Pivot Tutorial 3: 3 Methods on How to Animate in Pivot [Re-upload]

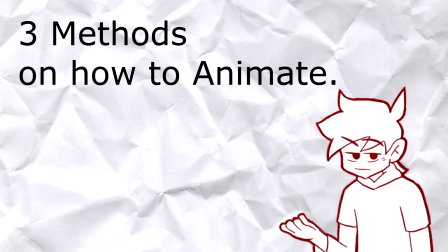0:04 What's up guys Don here and today's tutorial is the three method on how to animate not just in pivot I want to say and recommend again Jujushi's tutorial
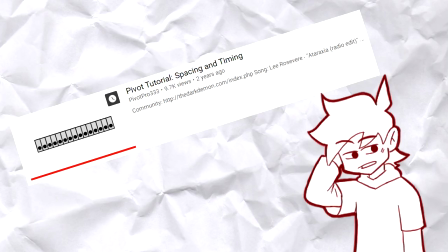0:13 on spacing and timing because I believe I don't need to repeat it myself and if you do want me to make a tutorial on that
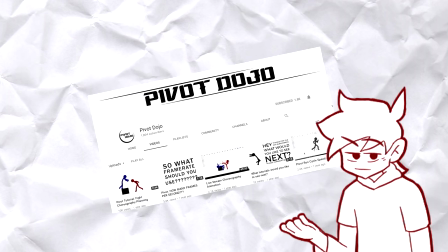0:21 just comment it down because I'm not really sure if you're lazy to look up other resources or whatever his tutorial is really informative and straight to the point.
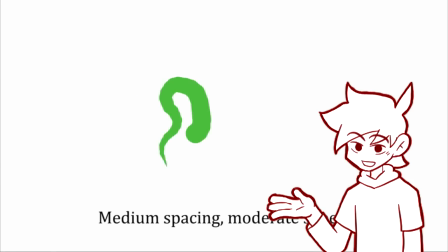0:32 It was able to pack all the information that are important about timing and spacing in just four minutes.
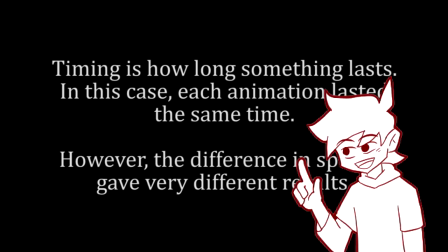0:39 So it's really short and I still recommend it to who's just beginning, you know, animation in pivot. And before I dive into the tutorial, I just want to point out some few things, clarify some stuff.
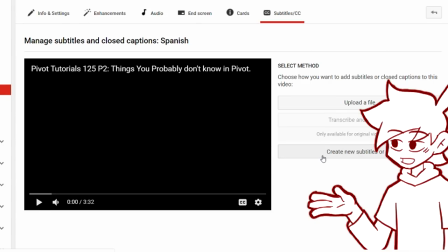0:50 If you can put some subtitles on this video, such as Spanish or Portuguese, please do so if you have the time. It would really help me out in this channel. Quick disclaimer, as flattering as it may be from your compliments, I get that it is a compliment, but I know that I'm not the best out there, and I don't claim to be the best. I didn't went to any animation school. I learned as I go back then because I didn't have any internet, and I'm still learning as if today.
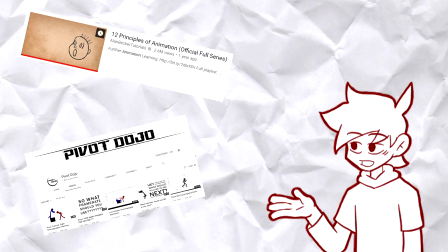1:20 And also, I learned all this stuff from different source materials that are free in the internet. So you can pretty much just look them up yourself and also if I said something wrong in this video or off you can correct me in the comment section.
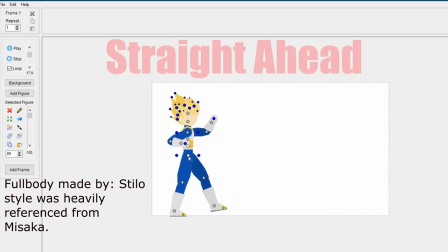1:34 I don't really mind. Now the first method on how to animate is straight ahead.
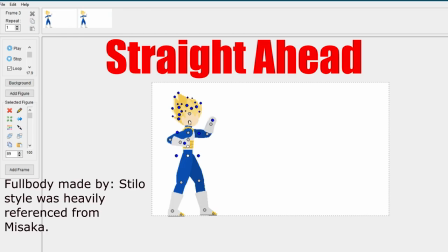1:39 Straight ahead is animating well straight ahead. You go frame by frame and animate without planning in pivot.
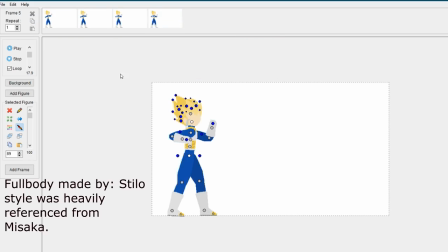1:47 Most animators especially the beginners go by this method. and it's really difficult because you have to completely understand the mechanics and the basics of this movement that you're trying to make because if you don't you will miss out some important parts such as poses of the movement if you don't keep them in
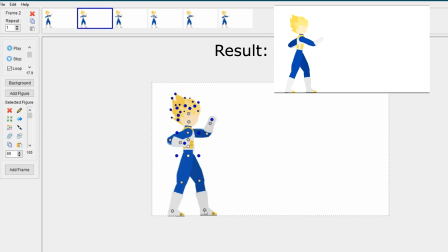2:06 mind while doing the straight ahead but if you can pull it off the animation will come out with fluidity and smoothness that is if you can remain consistent with your foreshortening and all that but you don't have to bother with that in
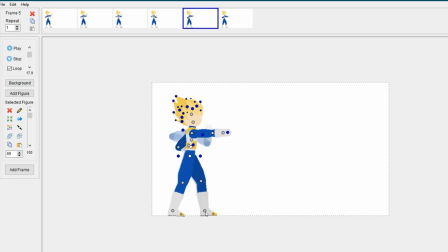2:21 pivot because you're just moving and puppeteering a stick figure and this method is more used on effects such as fire or explosions
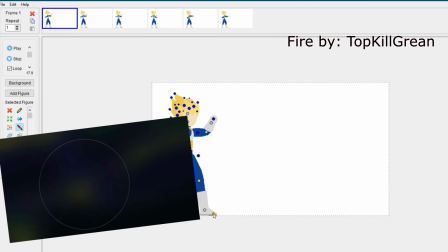2:31 and all that you know and also the background movement such as panning
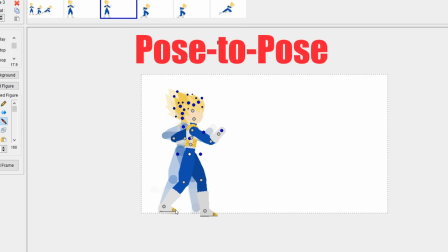2:35 second one is pose to pose pose to pose is very time consuming but it does pay off very well in the end if you're able to pull it off
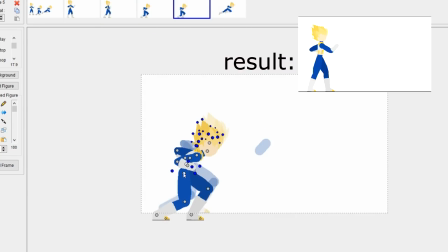2:45 it takes a lot of time on planning out and analyzing a certain movement and
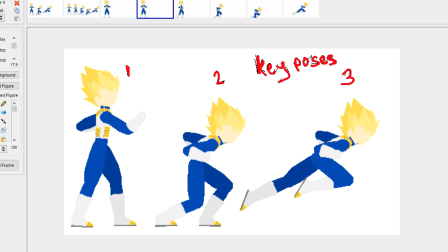2:51 cutting it into different parts called key poses then going with extremes
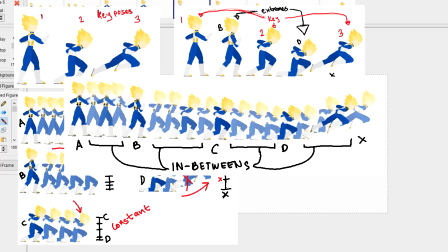2:57 and breaking it down then lastly putting the in-betweens those poses
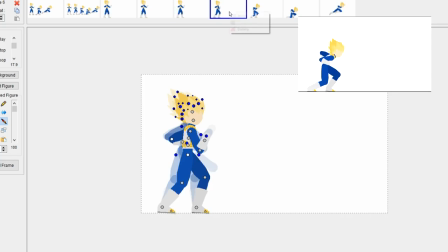3:02 what's good about this method is that you can convey movements with clarity with a step-by-step
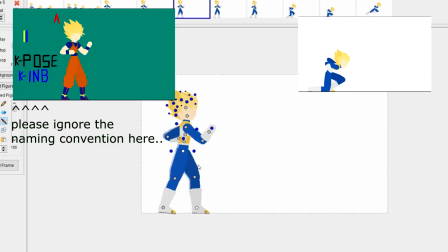3:08 kind of feeling but then if you can't pull off the spacing and the timing of your movement, the animation might end up getting snappy or janky or shaky in some parts.
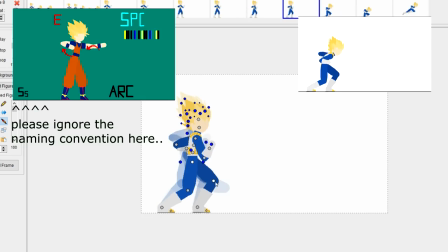3:21 This can be good or bad. In some cases, snappy or janky or shaky doesn't always mean bad.
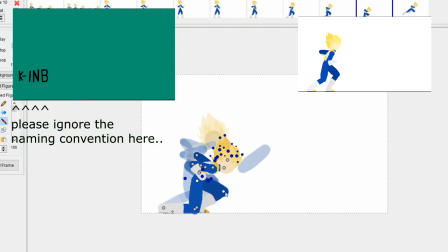3:28 It can also be your style if you're really lazy because style means laziness, of course, and it depends on the animation that you're doing.